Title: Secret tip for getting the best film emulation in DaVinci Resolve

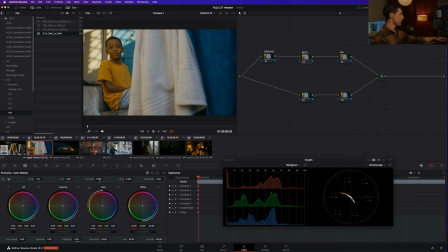8:03 And I'm just going to plan either here at the individual shot level or even as an addition at my overall look level to increase a little bit of contrast, like so. Here's another fun one that we've been talking about here on the channel quite a bit. We can add some filmic saturation.
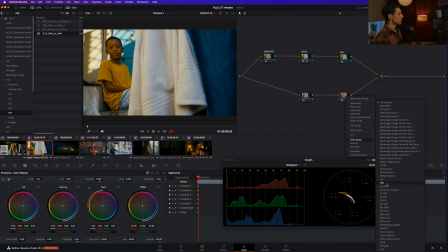8:19 If I go down here to the secondaries branch of my node graph and I go to color space, HSV, and I set my channels 1 and 3 off. So I'm now operating only on my S channel. Check this out. I'm now using my gamma to add some color into this image.
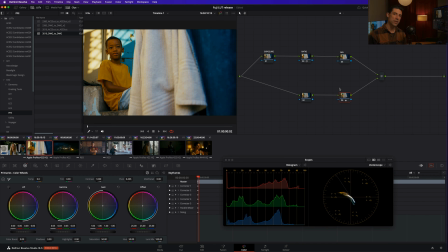8:36 And now I've got a little more contrast, maybe a little bit more color, but I've still got that sort of softer, more pastel palette that we're getting from the Fuji image. I've got a little bit more cool in the shadows, a little bit less of the warmth in the highlights that we were looking at a moment ago. So as I said,
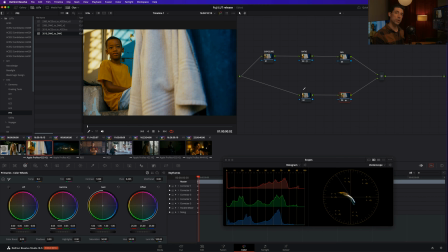8:51 sometimes it's the things that are not immediately obvious that distinguish one film stock from another that are actually the most important things to pay attention to and to identify where the things you want to see are really coming out more strongly between one or more film emulations that you
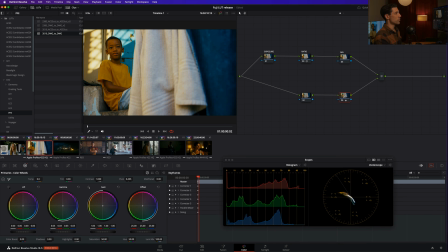9:09 might be auditioning for your image. So with just this quick couple of tweaks, I feel like I'm in a really interesting position here, and this is a very different rendering than I ever would have been able to get out of the Kodak stock,
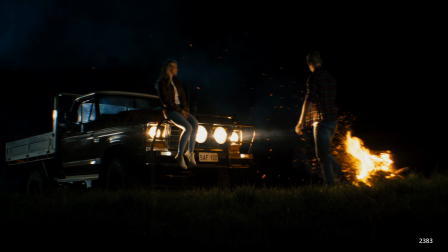9:21 for example. Let's go over here to shot number 3. Another example where we can look at the difference between our 2383 and our 3510.
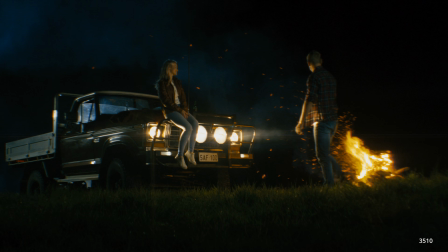9:30 And this is one where a difference that we haven't quite noticed before is becoming more obvious.
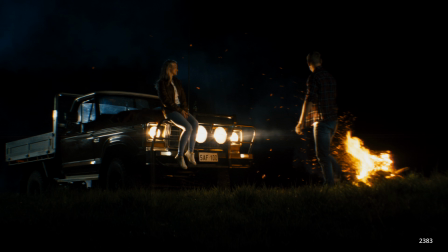9:35 These shadows, the deepest shadows in this image, are actually going a little bit deeper in the 2383.
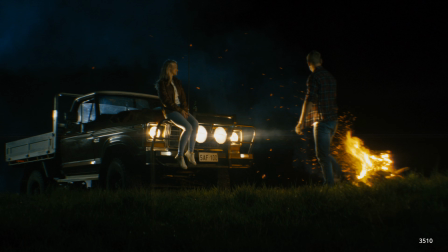9:42 So it's not just how much contrast before we get to the bottom,
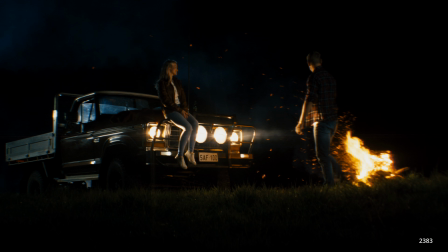9:46 it's actually the deepest black point is a little bit lower in 2383 versus 3510.
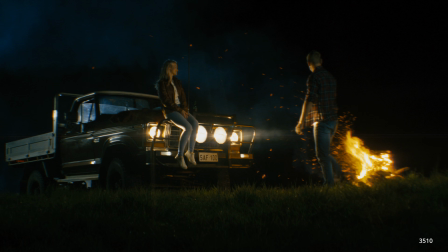9:53 So that's just something else we can pay attention to.
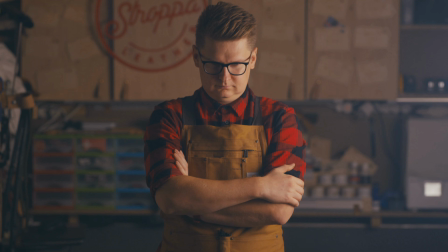9:56 Let's look over here at shot number 4. the color of this character's wardrobe is a great thing to pay attention
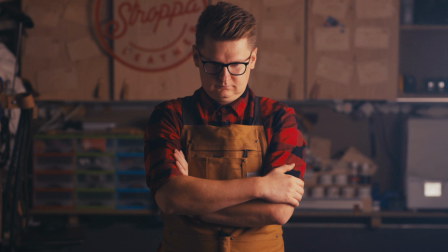10:02 to and to see where I'm getting the preferred reproduction between the two.
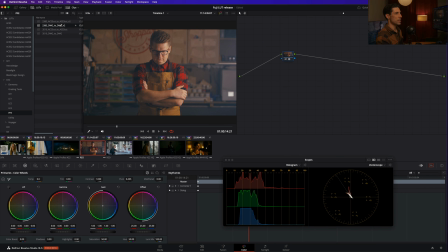10:08 They're just different renderings. And again, I could look at this higher contrast, and maybe in this case, I say, oh, I like the Kodak, but it's actually a little too high contrast. So you could back that off, but still retain that more kind of primary palette
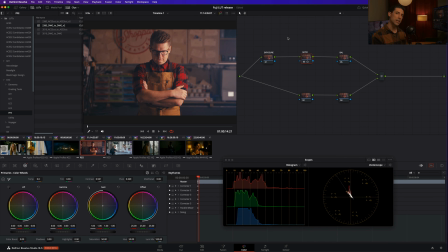10:23 and not get the more pastel secondary palette that we were talking about back here in shot number 2.
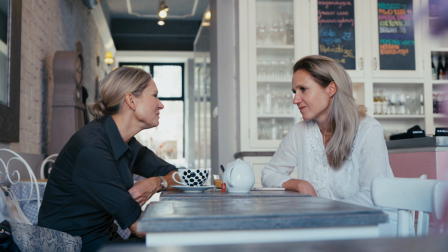10:29 Let's look over here at shot number 5. And again, just kind of compare and contrast, get a sense for the difference between these two renderings.
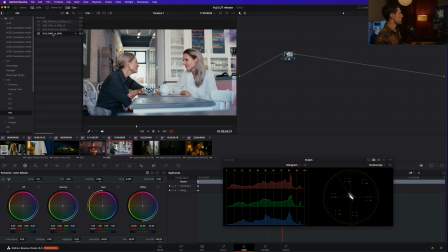10:38 So for me, 3510 is another one that just wins here, not only because it's a more airy, more open, maybe slightly more neutral feeling in the rendering of the look, but if you look at the difference here,
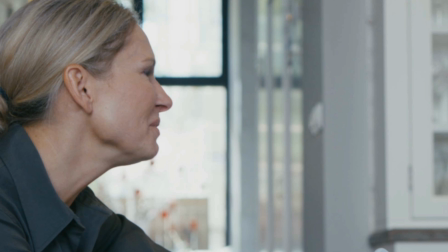10:51 something else comes out that hasn't been super obvious in all of our other shots. Look at like the really hot highlights out this window over here.
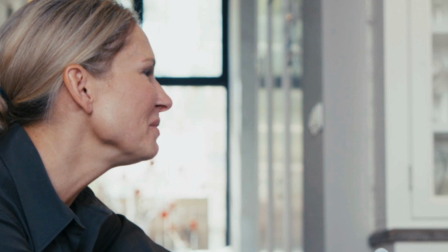10:58 2383 is really warming those up. That's not necessarily a bad thing, but in this case,
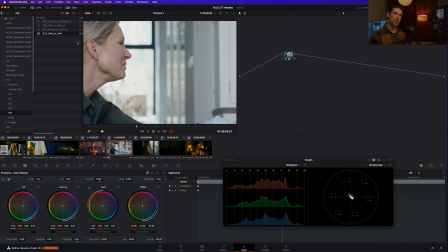11:04 I feel like I kind of like the more neutral rendering of the highlights out that window, and it's giving me a better starting point. And again, I can kind of like, as I'm setting my overall look and assessing things, I can get a sense for what do I love about what this
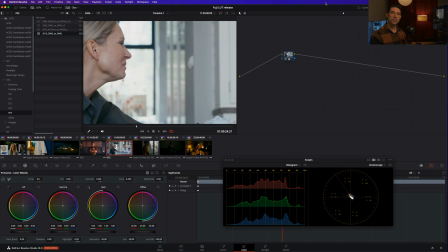11:23 look is doing for me versus what are the things that are maybe not perfect for my needs for this project. So here again, I could say, well, I love this palette, but if anything, it's a little bit too low in contrast. So I'm going to go over here. Let me wipe this out. We'll go back over to our shot level.
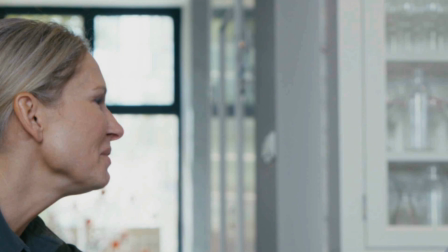11:40 I'm once again going to go in here and just slightly add some contrast, maybe play with my balance and say, I'm going to add that warmth by hand, or even go further into the cool quadrant like so,
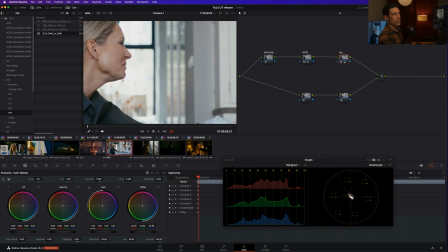11:55 and kind of find my way with tools like that. You could also look at simply lowering your exposure if you want to get a kind of like thicker feeling image while still maintaining a bit of that delicate sense that we're getting by using the Fuji 3510.
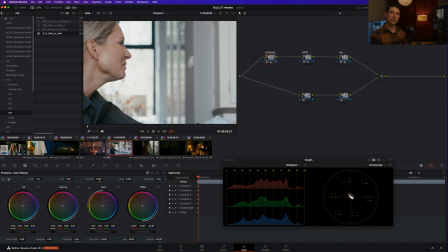12:11 These are all different tools that you can begin to use at the shot level as a way of finessing this relationship between the image and its needs and the look and what it's doing, and really filling out that continuum of what the image is, what your grade is,
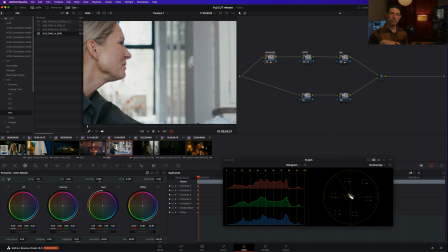12:29 and what the look is doing, and sort of finding a sweet spot for all those things. It's not as simple as just selecting a look and slapping it on to whatever the image might be because you heard that 2383 is the best print stock, for example. I love the idea of having options and options to choose between, and then articulating your creative vision,
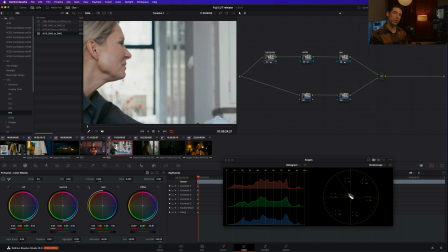12:48 your creative intent within whatever look you happen to be operating underneath.
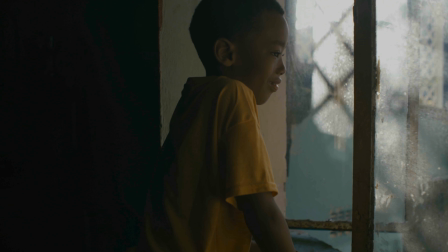12:53 And we can look at these last couple of images here as just a few more examples of the differences between these two LUTs.
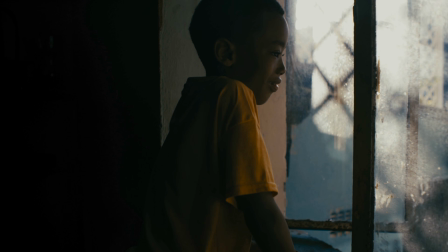13:01 So another good example here, we're getting similar renderings, but higher contrast with our 2383.
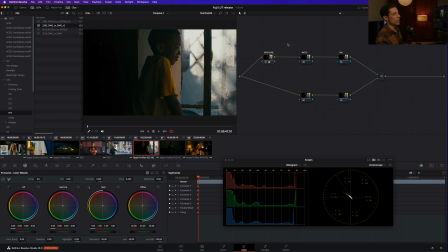13:09 And in this case, we might say the 2383 is what I want to see. Oh, let me turn this off because I'm putting it on the wrong node. We'll go back to our timeline level. So we've got our 2383 versus our 3510.
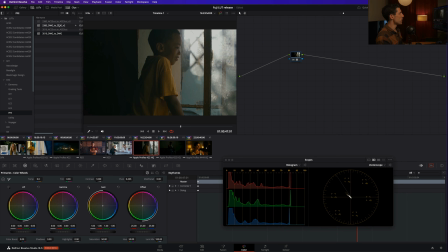13:25 3510, before I make any exposure or contrast adjustment, it's maybe a little bit easier to see into this image with than with the 2383. But the 2383 kind of has some nice separation to it when I look at the way that my subject's shirt kind of falls into shadow back here.
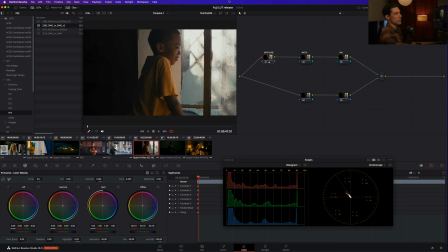13:41 So maybe that's a better place to start, and I can simply go to my exposure node and open things up a little bit, like so.
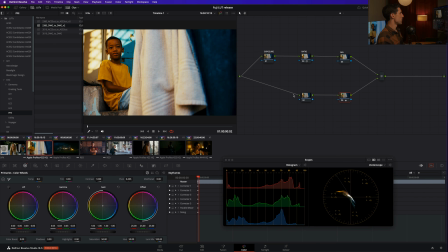13:50 And then maybe even under this 2383, we could steal this trick that we did here on shot number 2 to add some saturation.
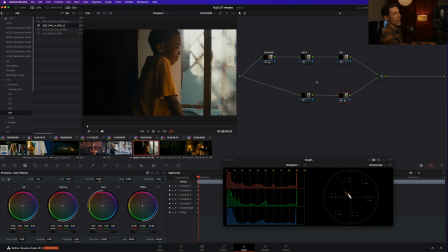13:58 I'm going to paste this into node number 4, and we're adding some color back into the image, like so. I want to make sure not to go too far with this HSV trick, but something like that. Oops, let me reset that. I think I'm touching my offset, which is no good in this HSV mode.
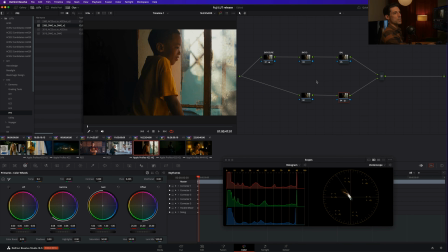14:18 We'll try that again. Add some gamma back there into our sat. And that's really starting to wake that image up and give me a great position for this grade, even though it felt a little bit under when we initially looked at it. And again, we could go to our contrast pivot and look at softening things out a little bit if we like,
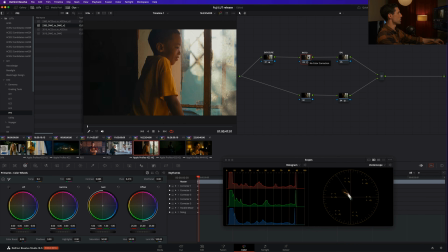14:37 for example, that color separation or that tonal separation that we identified early on when we made the comparison.
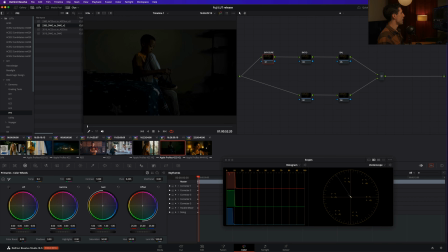14:43 Probably a similar story here in shot number 7. If we paste what we did in shot number 6, that's really going to start to wake this up.
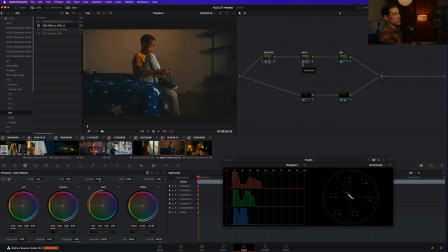14:51 We can even go a little bit further with our exposure, and that's starting to look really lovely. So I hope this gives you guys a sense for like this inner relationship, this inner dynamic between these three pieces of the puzzle. This right here is the secret to making film emulations work really well for you. You want to have options. You don't want to feel like, oh, I've got my one 2383. That's why I'm really excited to share this 3510 with you guys today. And when you have those options, you now have lots of room to look at balancing things out between, okay, what's my image? What does the image need? What is my look? What does the look do? And how am I going to grade the image to marry it to that look and end up with a final image that really, really reflects my creative intent and allows me to get there in a fun and an exploratory way, and without having to fight against things in my look or in my image that run counter to what I'm trying to do. So it's really a soft process of looking at all three of those pieces and moving them around until they're in balance with one another. And that's the secret, guys. Honestly, if you try to just slap a LUT onto an image and grade it like you would any image and really not pay enough attention to your look, to the needs of the image, and to like the tools that you're using within that circumstance, you're really not going to have much luck, and you're going to struggle to get great looking images under film emulation.